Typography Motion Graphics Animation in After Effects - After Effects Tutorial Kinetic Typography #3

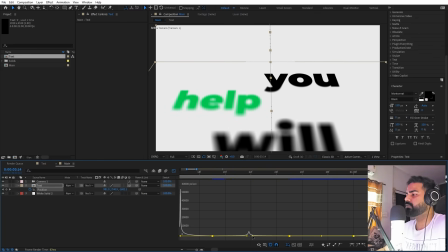[8:14]
I think this is too much, so for that we can like just lower it down.
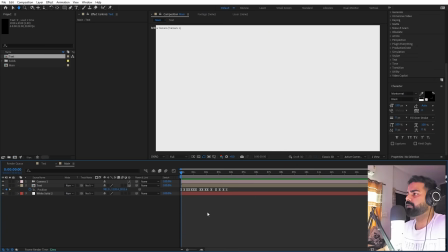[8:19]
Somewhere around here looks good to me. Perfect. Now if I press play, you can see as our text is revealing, our camera is moving as well.
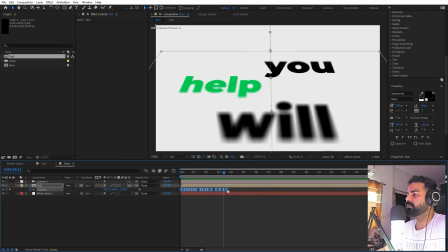[8:26]
Now there is one more thing, we can probably select them and let's just have a little bit of delay
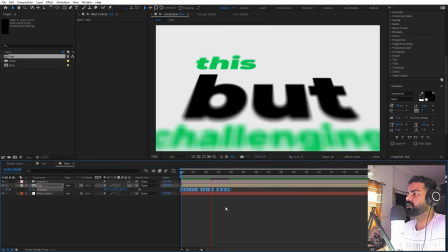[8:32]
so that this is like a little bit more smooth. There you go.
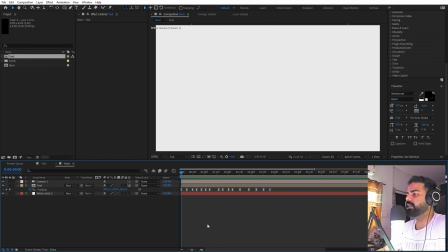[8:37]
So now we are done with our animation, and let's stylize this more. So for that we can do one more thing.
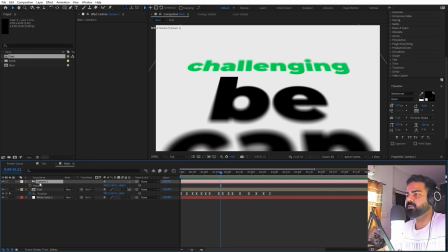[8:43]
So if I select this camera, let's press P for position. Let's hold on the Alt key and click on this stopwatch.
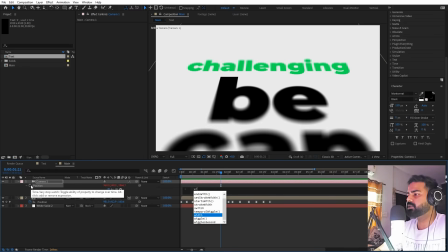[8:48]
Now we can type a little bit of wiggle expression so that the camera is not still. So I'm going to type just 0.2, 50, so that we have this very subtle movement in the camera as well.
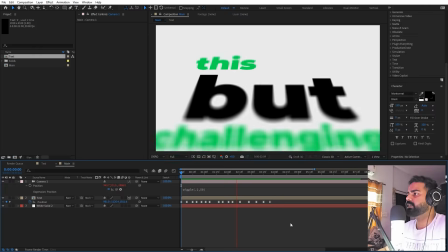[9:00]
Now if I press play, you can see we have this very subtle movement in the camera as well. It is not staying still.
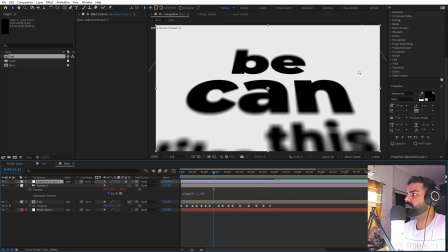[9:05]
Now after this we can have a little bit of vignetting. So let's add an adjustment layer, and on top of this we can apply CC
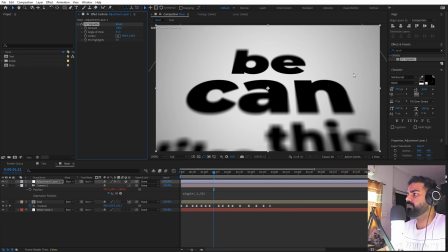[9:15]
vignetting, and let's drag it over here. This will basically give you more stylized sort of look.
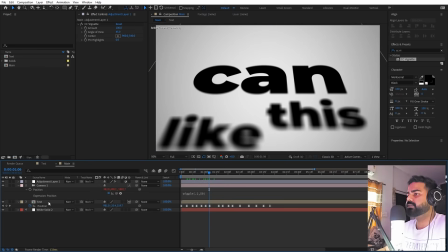[9:21]
There you go. Now at last we can apply some drop shadows to this. Let's search for drop shadow and let's drag it over here. Let's go to the beginning.
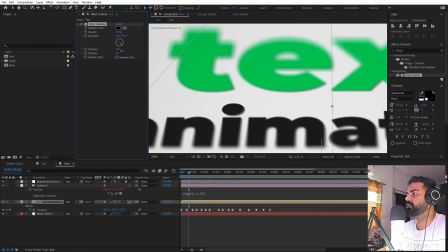[9:33]
We don't want it to be like this harsh. We can increase the distance like that, and let's decrease the shadow
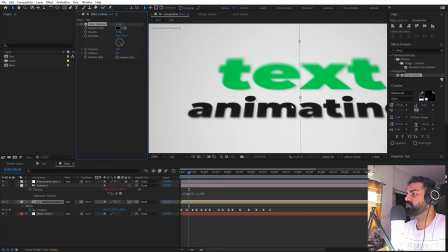[9:42]
Something like this looks good to me. So we have this very subtle shadow. So we are basically done with our animation.
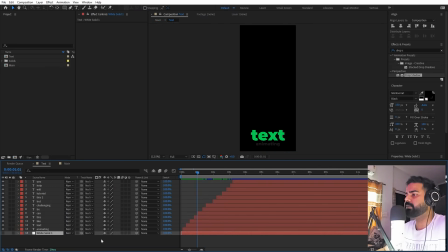[9:47]
If you want, you can add some grid to this as well to like make it look more nice. So for example, let's enable this.
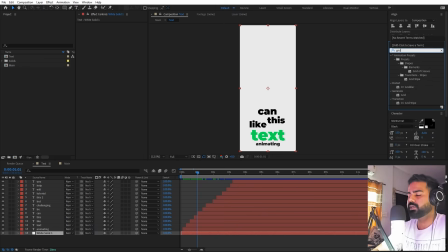[9:53]
And on top of this, let's search for grid and let's drag it over here.
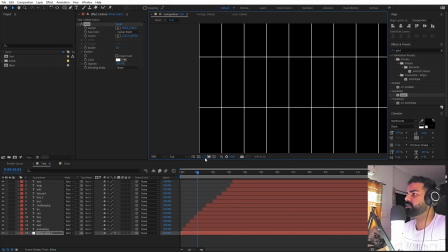[9:59]
Now in order to view it, we can probably zoom in. So here you can see we have this grid. We can remove this and just quickly change this color to black.
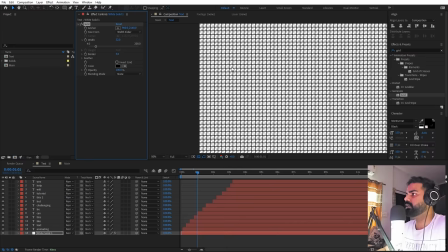[10:07]
And first we are going to change this to width slider. And after that, let's increase this somewhere around here.
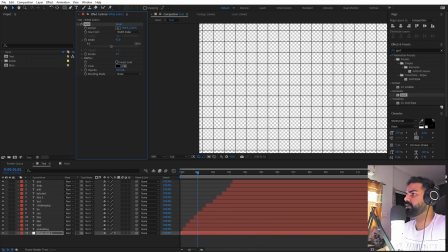[10:14]
Border, we can like make it very light.
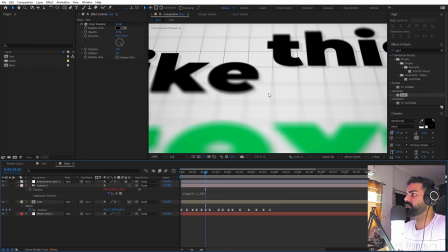[10:17]
Now if I go back, here you can see we are able to see this grid, but I think the size is too big. Let's just add a little bit of subtleness. There you go. Now you can see we have added our grid.
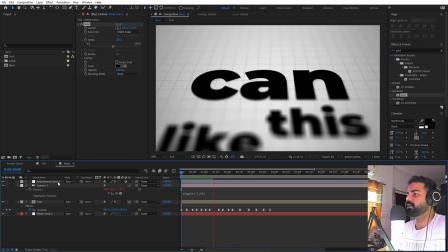[10:30]
Now if I press play, you can see we have our text coming in. And I think the blur is too much, so we can like drop down this aperture so that everything is in focus.
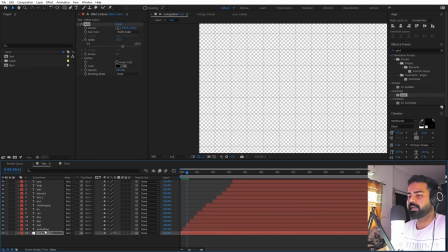[10:43]
Perfect. Now we can do one more thing. In the beginning, we can have opacity animation so that it is not visible,
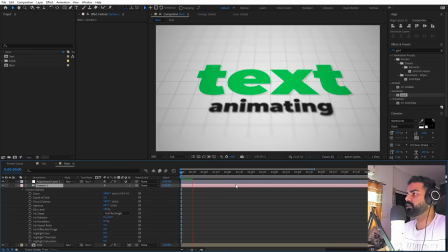[10:53]
and it will appear once we have this text coming in. So now if I press play, you can see we are done with our kinetic typography animation,
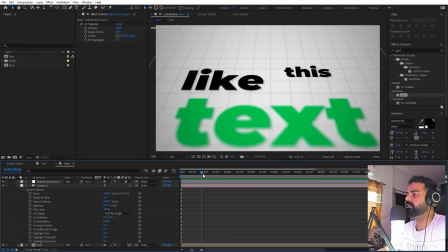[11:01]
and we have our text coming up with this very nice depth of field and all the effects already applied.
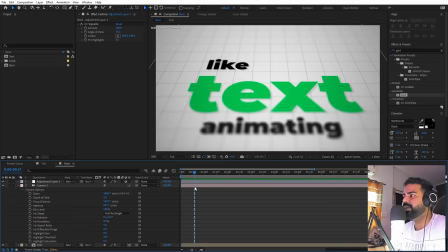[11:06]
So this is how you can create these kind of typography video, and you can use them in your lyrics video or your voiceovers wherever you want.
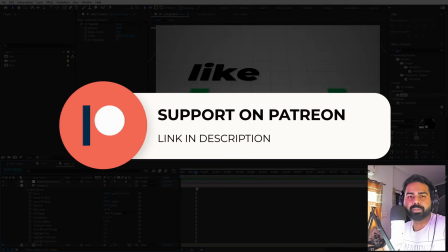[11:12]
Now the project files for this tutorial is available on Patreon. So if you're supporting me over there, then you can download it from there. And if you're not, then you might consider it, because you will get access to the tutorial project files, exclusive templates, and all the advanced VFX and CGI tutorials that are available only on Patreon.
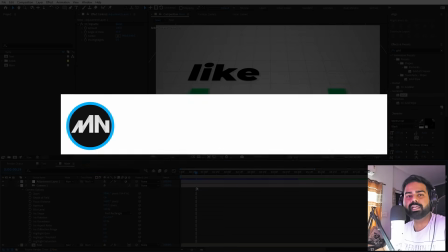[11:26]
So make sure to check it out. Link for that is in the description. And with that being said, my name is Abhishek, and I'll see you in the next one.